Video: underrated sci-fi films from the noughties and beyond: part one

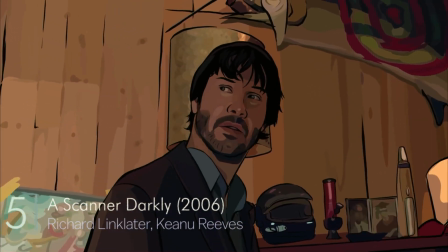What does a scanner see? Into the head? Down into the heart?
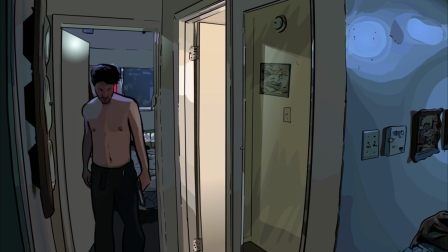Not many films look or feel quite like A Scanner Darkly.
You're either on it or you haven't tried it.
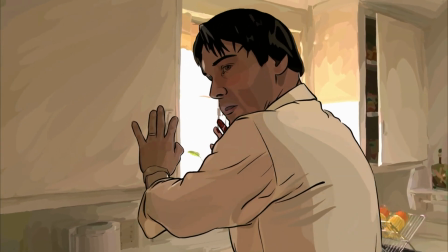Its uniquely hypnotic quality comes from rotoscoping,
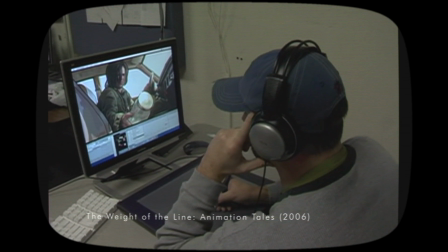a laborious process that overlays hand-drawn animation onto live-action footage. Director Richard Linklater had already explored the technique in his earlier film, Waking Life, but here he pushes it further,
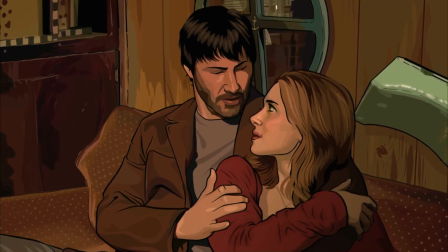creating a world in which every boundary between friends and enemies, truth and fiction, melts into a fluid,
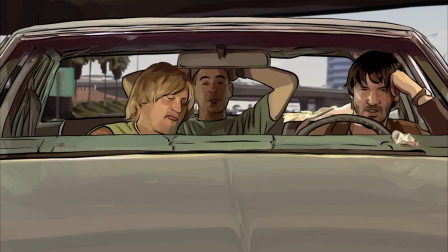unstable blur.
If I'd known it was harmless, I would have killed it myself.
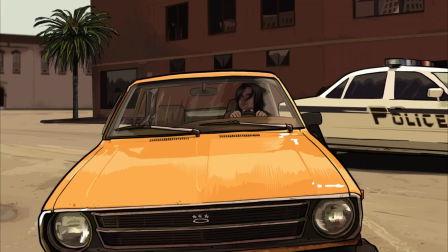Based on the Philip K. Dick novel, the story is a paranoid fusion of the war on drugs and state surveillance,
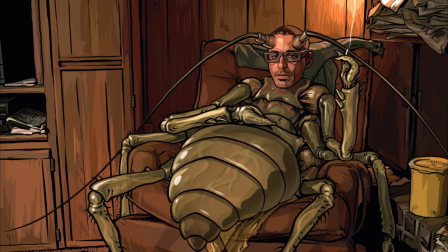all nestled inside the jittery, mundane world of suburban drug culture. or the garage.
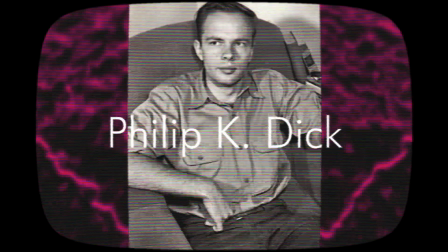Let's just go rescue the orphan deers, dude.
In Dick's world, technology plays a pivotal role in drug enforcement efforts,
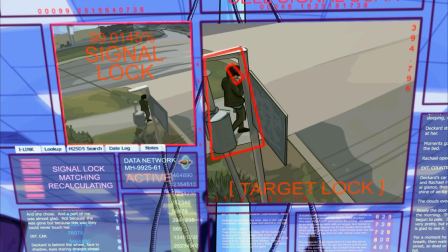with scanners acting as powerful surveillance tools that monitor and record a suspect's every move.
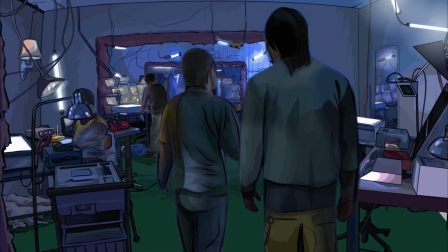The hollow scanners installed in Archer's house are transmitted back here.
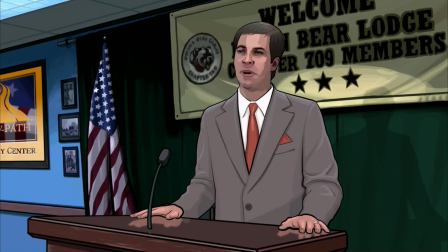To protect the identities of those enforcing the law, Notice that you can barely see this man undercover agents wear scramble suits,
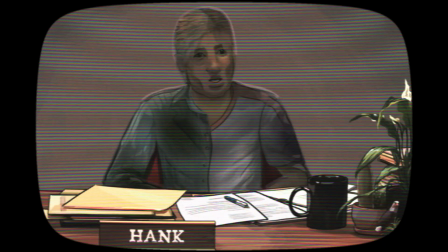because he is wearing what is called a scramble suit. devices that mask their true identities even from their own bosses.
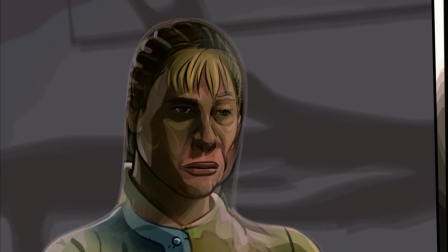These operatives are assigned to infiltrate criminal networks that are known to be peddling a powerful new narcotic called Substance D.
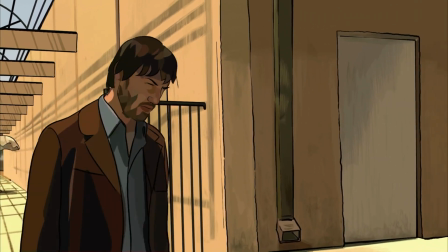One such agent is Bob Arctor, known to his colleagues as Fred.
I don't look like you.
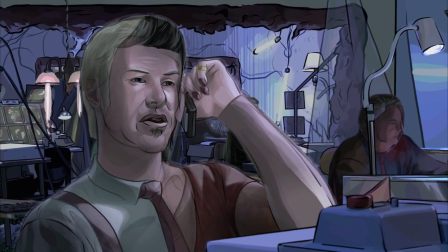I can't afford to.
Due to the anonymity of his work, he faces a disorienting mission, spying on himself.
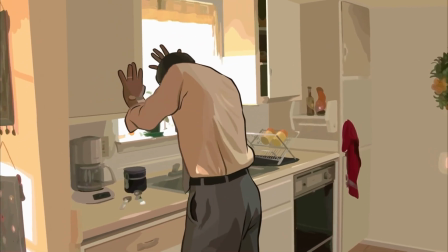Crazy job they gave me.
If any part of this film gives you pause, it's likely to be the style itself.
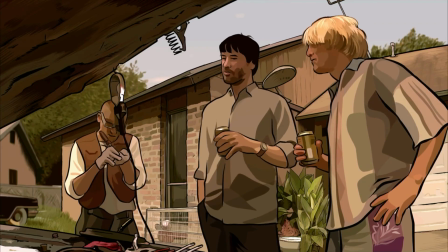Coupled with a slow, dark, and eccentric plot, there is a significant barrier to casual viewing.
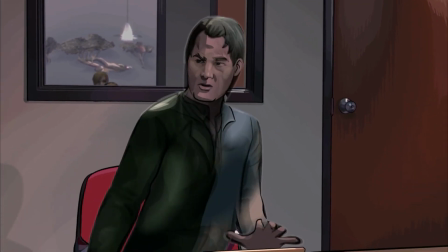However, look past the shape-shifting exterior, and you'll discover one of the most faithful adaptations of Dick's work,
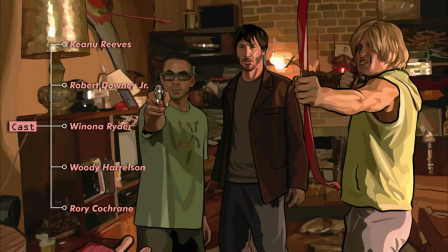supported by an A-list cast and a standout performance from Robert Downey Jr.
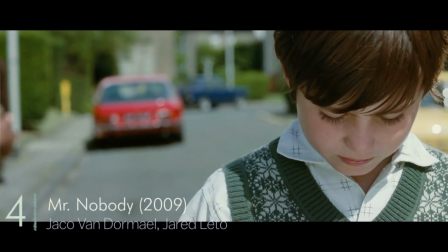As long as you don't choose, everything remains possible.
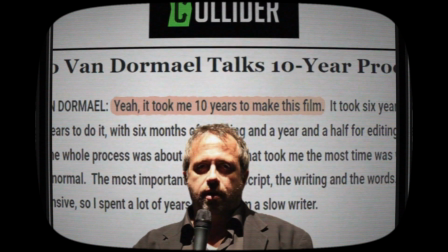A decade-long passion project by director Jaco van Dormel, Mr. Nobody is a film about choices,
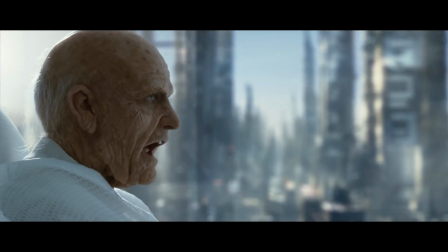possibilities, and what-ifs.
Every path is the right path.
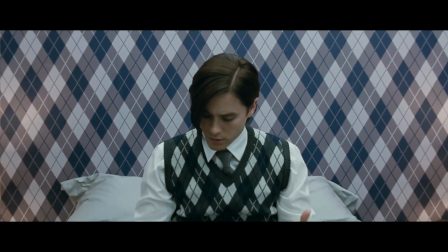Jared Leto plays Nemo Nobody, the last mortal in a world where humans have conquered aging.
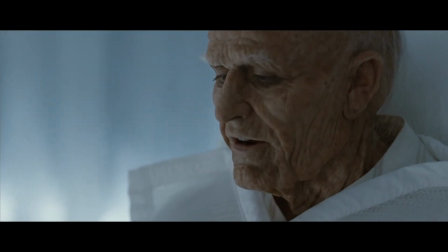I'm not afraid of dying.
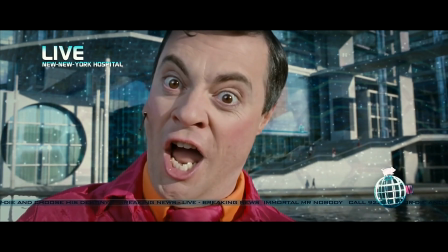This future forms the frame story for Nemo to reflect upon the infinite web of choices that shaped his life,
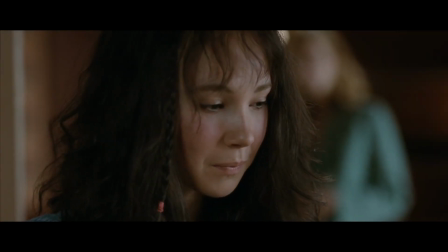revisiting key moments in each unique timeline through flashbacks in an almost Scrooge-like adventure.
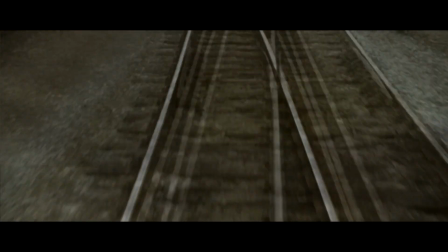It's a bit like the exponential version of Sliding Doors,
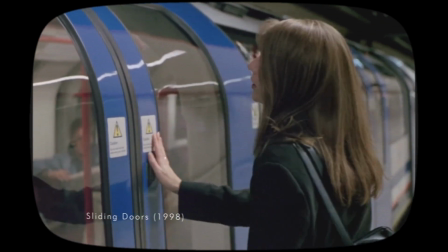the Gwyneth Paltrow film about a woman whose life splits into two parallel timelines based on whether or not she catches a train.
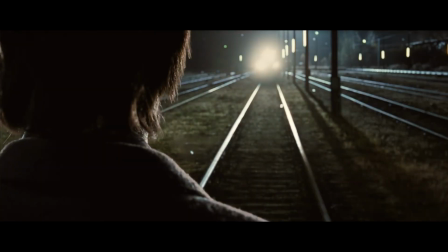Perhaps echoing that influence, Nemo's story also hinges on a train.
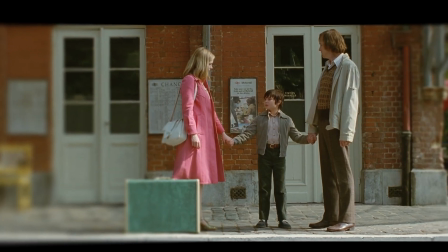Only here the divergence is whether he chooses to live with his mum or his dad.
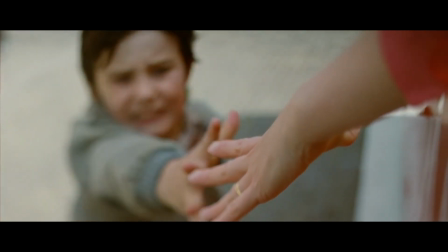That choice becomes our window, the sliding door, showing us his many journeys through love,
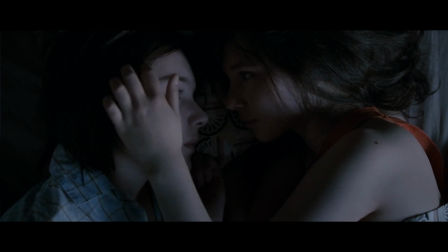destiny, and the cruel poetry of decision-making.
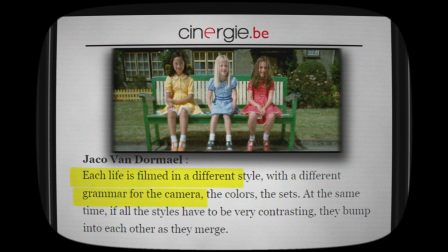The film maintains its focus with unique visual and auditory cues.
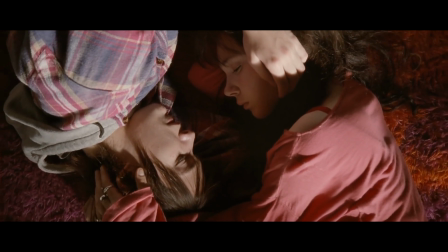Red burns with the intensity of Nemo's love for Anna.
Hello, Nemo.
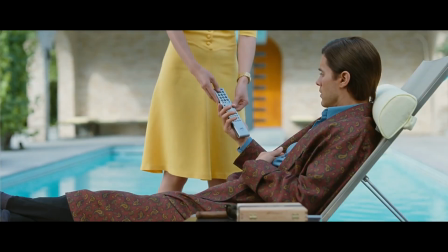Blue sinks into the sorrow of Elise.
Hi, Nemo.
And yellow reflects the cold, empty shimmer of material success with Jean.
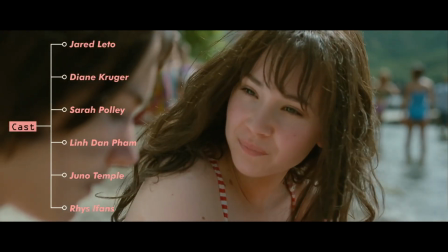Hello, Nemo.
The cast is strong, featuring a young and adorable Juno Temple, Jared Leto, and Diane Kruger, to name a few.